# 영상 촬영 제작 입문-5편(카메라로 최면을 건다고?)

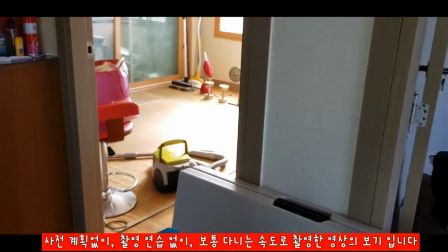시청자들한테 현장에서 구경하는 듯한 느낌을 주려고 이 방에서 거실로,
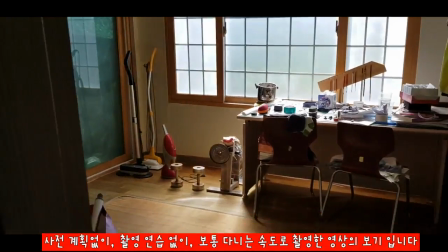거실에서 욕실로 다니면서 촬영하려고 한다면 한두 번 정도는 연습을 해보고 촬영하시길 권합니다.
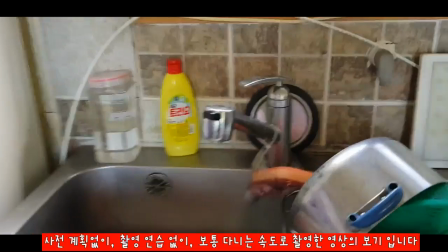거울이나 유리에 내 모습이 나오지는 않는지,
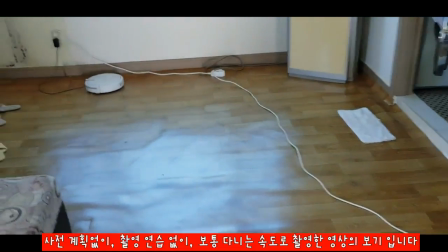또 미리 내가 나오지 않으려면 어디에 서 있어서 어디서 어떻게 촬영을 해야 되는지 이런 장소를 찾아두고 하면
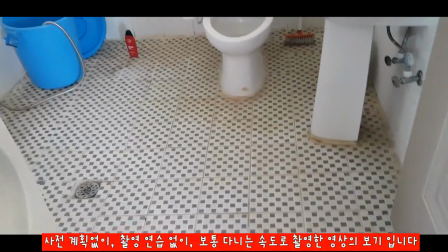훨씬 완성도 높은 영상 촬영을 할 수 있고 또 불필요한 물건이나
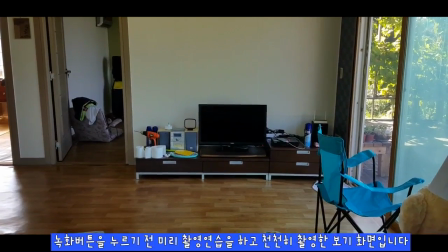걸거치는 사람은 없는지 이런 것들을 미리미리 치우고 촬영할 수 있습니다.
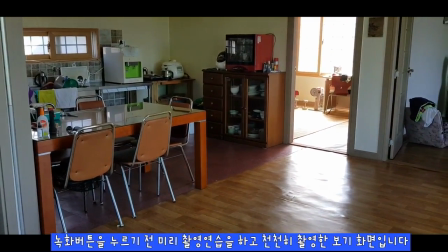다시 강조하자면 천천히 움직이십시오. 그리고 마지막으로 중요한 거 한 가지, 상하 좌우 촬영을 반복적으로 하지 마십시오.
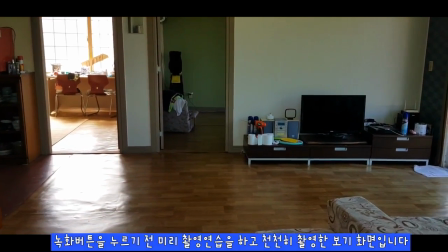월미의 80% 원인은 이같이 장면을
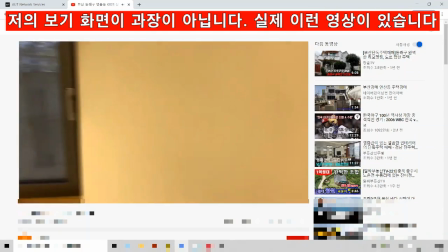반복해서 카메라가 왕복으로 왔다 갔다 하면서 촬영하기 때문입니다.
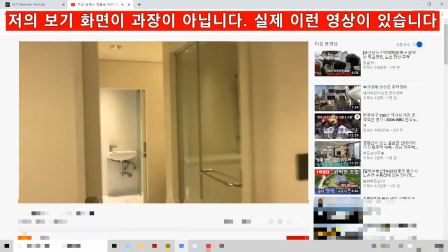영상 잘 보고 계시죠? 이렇게 찍으면 월미랍니다.
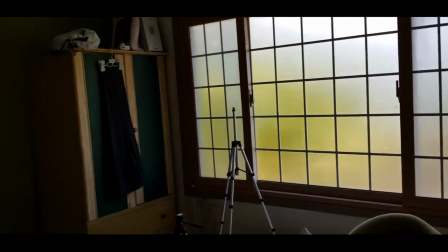사전에 이 방에 무엇을 강조하고 다음은 거실에 어떤 것을 보여주겠다.
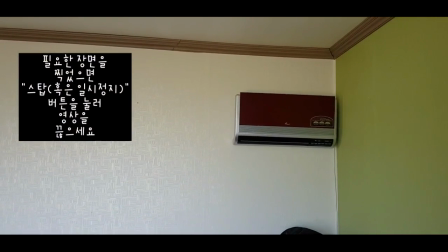그리고 촬영을 끊으세요. 필요한 경우에 편집해서 이을 수가 있습니다.
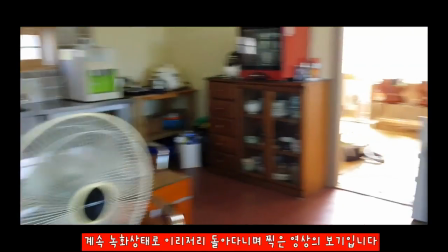계속 켜놓고 카메라를 이리저리 흔들면서 촬영을 하면 하나도 쓸 수 없습니다.
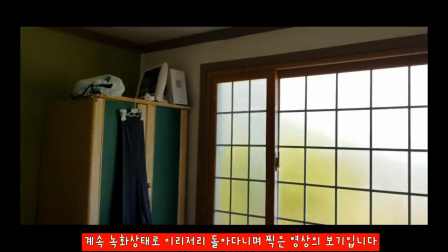그런데 그런 샷을 그대로 편집해서 끊지 않고 사용하니까 멀미가 나는 겁니다.
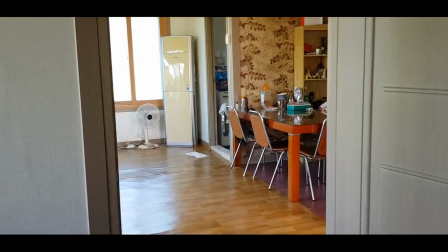촬영하고 싶은 방의 무엇과 거실의 무엇을 한 번 이동하면서 한 번에 촬영하고 스톱!
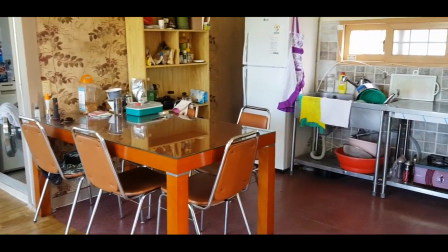그리고 아쉬우면 다시 다른 각도에서 또 다른 것을 촬영하고 스톱! 이렇게 깔끔하게 촬영해야 편집도 쉽고 볼 때도 편합니다. 들고 왔다 갔다 하는 순간 그냥 다른 채널로 넘어갑니다. 할 말은 많지만 여기서 끊고 다음 6편 슬로우 슬로우 퀵퀵으로 찾아오겠습니다.